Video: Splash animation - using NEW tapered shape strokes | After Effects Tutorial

In this tutorial I'll show you how to create these liquid splashes using After Effects new tapered shape strokes.
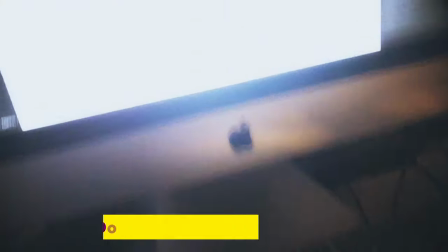Hi, my name is Manuel, I'm a freelance motion designer. You might want to download the project file to follow along or simply play with it.
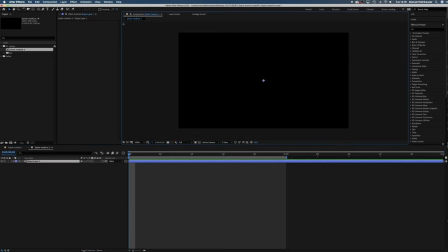Now let's dive in. We create a new shape layer, get rid of the fill, change the stroke color to white or whatever color you like, set the stroke width to around 100 pixels.
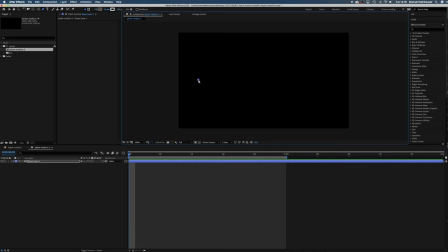Let's grab the pen tool and draw a line from the left part of the screen to the middle. Alright, let's dive into the attributes here. In version 17.1 of After Effects there's actually some new stuff. In Stroke there are two new attributes, Taper and Waves.
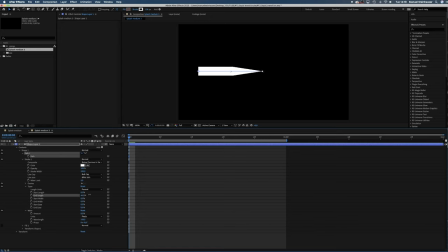It helps us to easily turn this boring line into a sexy splash. How? First of all, let's tweak the end length to 100%. Then we'll ease the end a little bit to round it out. Next, we'll tweak the start length to get a round shape here on the left. And ease it out as well.
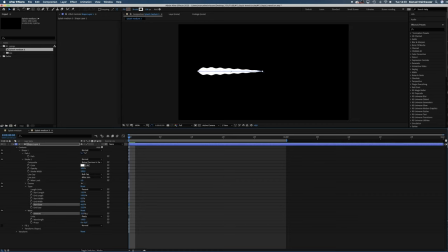Now we'll add waves, not too much, maybe around 6%, and increase the wavelength quite a bit to around 200%. Then it's changed the face a bit until the waves have the right position. Quite sexy already, let's add roughing edges to make the shape more random.
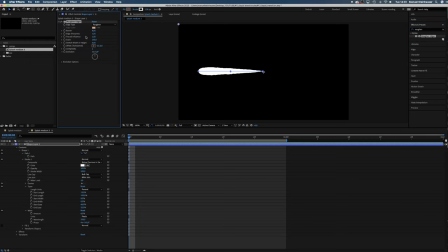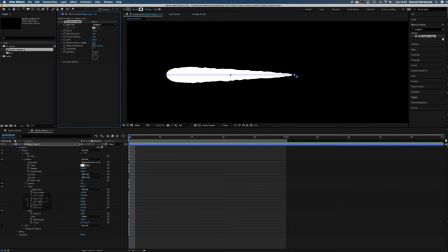Set the border to around 12, then raise edge sharpness to around 2.4, the scale to around 200 and let's set the complexity to 1. Nice!
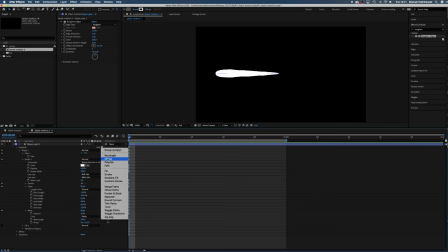Let's animate this sexy splash by adding my favorite animator trim paths to the shape. Set two keyframes for the start and end value. Each should be 100.
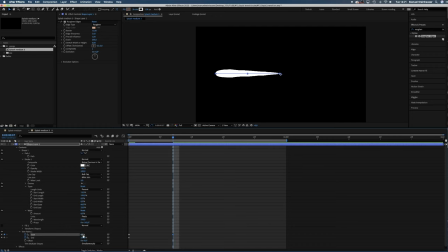7 frames later, the start is down to 0%. The end value is around 75%. Another 3 frames later, the end reached 0% as well.
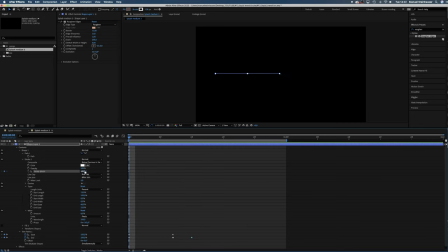Looks quite strange still, so let's animate the stroke width. Set a keyframe at the beginning and set the value to 10. We start small. After 9 frames, it has reached its max value, in this case around 100. One frame later, it's at zero.
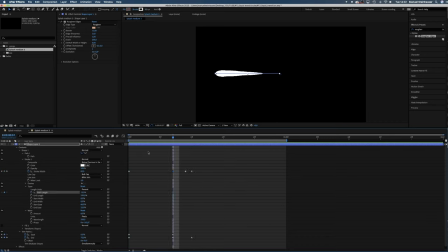Better already. The ending looks a bit weird still though. Let's animate the start length. At seven frames, it's the value we want it to have. Here it's 11%, at 10 frames it's 100. Finally, we add Easy Ease into all keyframes.
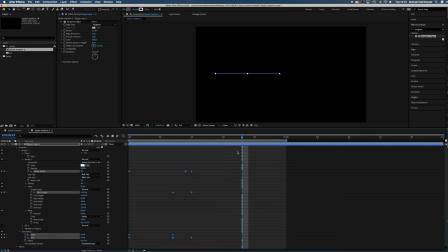Let's name the layer drop, cause you really should name your layers.
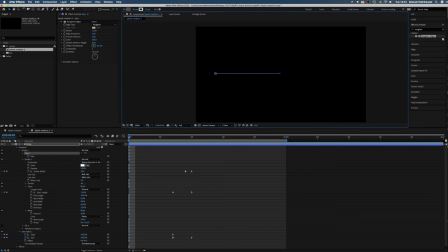Let's curve that linear line a little to make it look more natural. Next step is to duplicate this layer several times, adjust the path and create a splash.
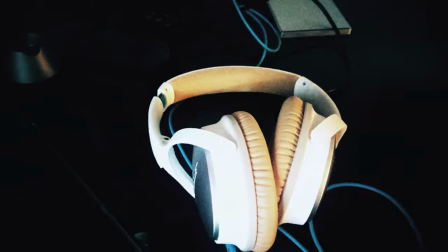Quite a bit of work needs some music for that.